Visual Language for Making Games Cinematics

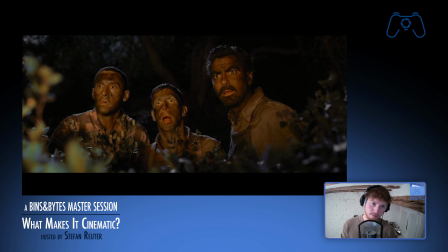2229s
So it's kind of like a revealing effect, as you can have your object looking at something. So it's very interesting to see they're looking into the light.
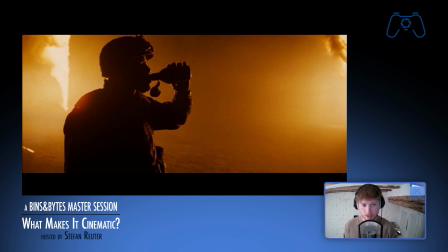2241s
And then you can also use it quite the opposite, where you just have the light in the back. You almost get no fill here in this example. You just get a little bit here of the light from the back hitting onto some, so you get some detail here in the face, but just only tiny bit, and the rest is just purely silhouette.
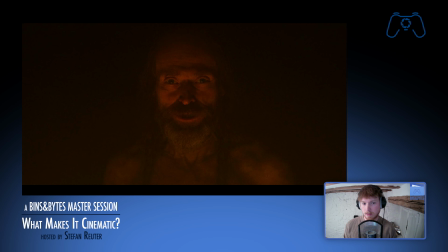2264s
And the last example would be the underneath light. It's very weird. It's kind of like unfamiliar because we are usually seeing things from more of a top light. You know, during daytime, you get the skylight, so everything is lit more from above than underneath.
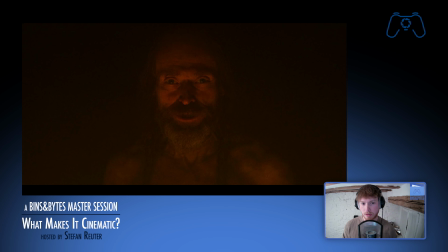2282s
And once you flip that around, it kind of gets scary.
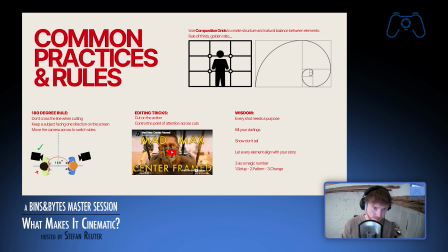2289s
So next up would be some common practices and rules. Those are just some generic ones from either film, editing tricks, and some wisdom, I suppose.
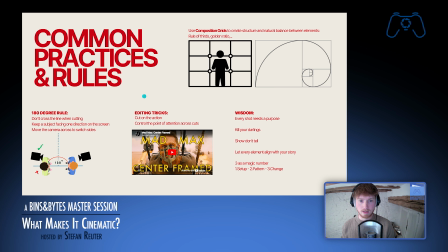2304s
So starting with the 180-degree rule. So that's a common thing that can happen if you have two objects, or like two subjects, or like two people talking to each other. They're facing each other, and you want to film them from both angles.
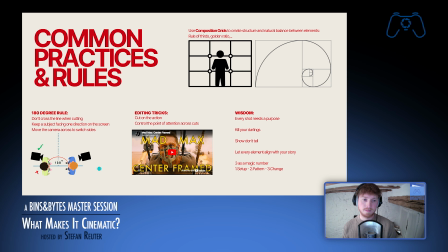2322s
You don't want to cross that line between them. Because if you use this camera here, you're gonna have the subject over there on the right side and this one on the left side. And the same happens if you use this camera, right?
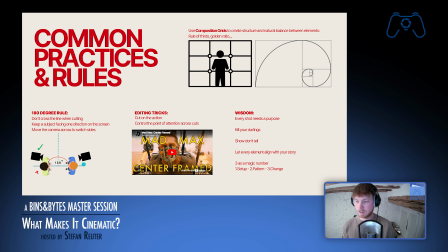2337s
They're still, this person is on the right side and this person is on the left side. If you go on the other side of that line, it kind of switches and it gets confusing easily because suddenly they're in the same space within the frame.
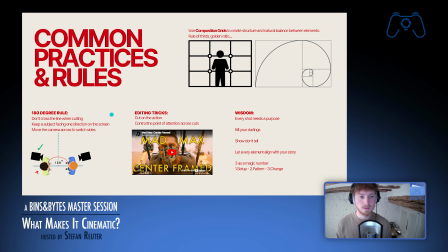2354s
So you kind of want to avoid that usually. You can break the rule if you want to. You can also have the camera go past. So if you physically, like within the shot, go past that line, it makes the audience understand what's happening.
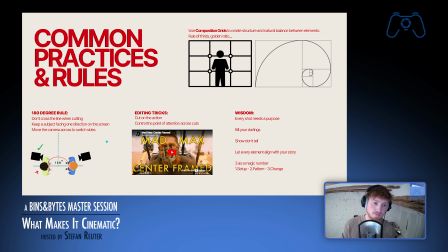2370s
But usually you want things to be understandable. So you want to keep it on one side of things. Otherwise you can have, people running left to right, next shot they're running right to left. It's very confusing.
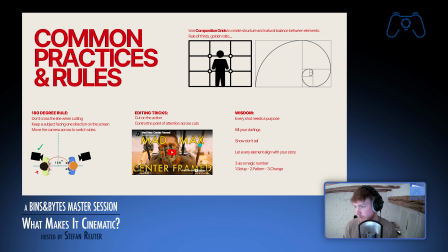2388s
So just I think this video as well, as an editing trick, it makes sense to cut on the action. So it's like where the most interesting thing happens, the most action, you color it, it makes your cut more seamless.
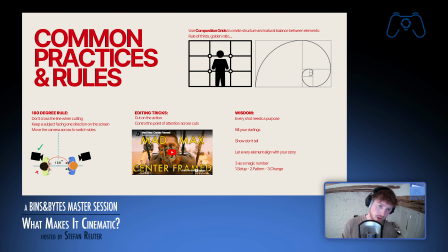2406s
And you can also control the point of attention across cuts. So in Mad Max, for example, they did everything really center framed because they had a lot of action, a lot of quick cuts. And that makes sense if the point of interest you're looking on the screen is kind of in the same area. Otherwise,
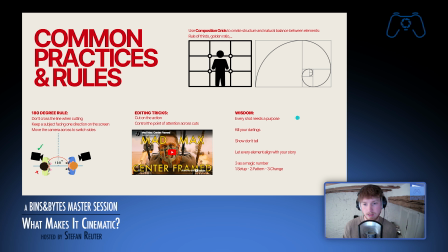2424s
your eyes have to jump around a lot, and that is exhausting for the audience. And some wisdom here on the side. Every shot needs a purpose. So that's a usual thing for like a sequence. There's a saying like, kill your darlings.
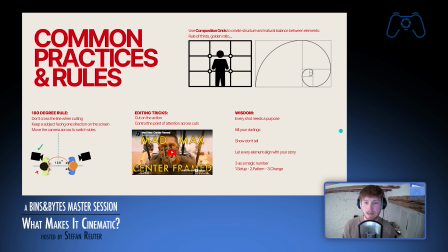2443s
So even if you worked really hard on a shot, you kind of want to have it in, but sometimes the shot just doesn't work in the whole edit. So you have to be really cruel to yourself sometimes to eliminate those shots you kind of like,
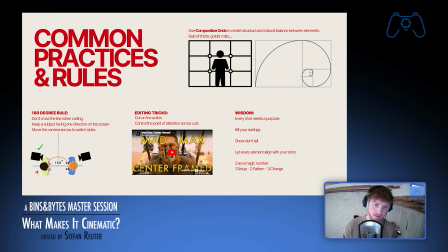2461s
but if they don't fit in, you have to leave them out. Next up would be show, don't tell. Like, that's rather simple.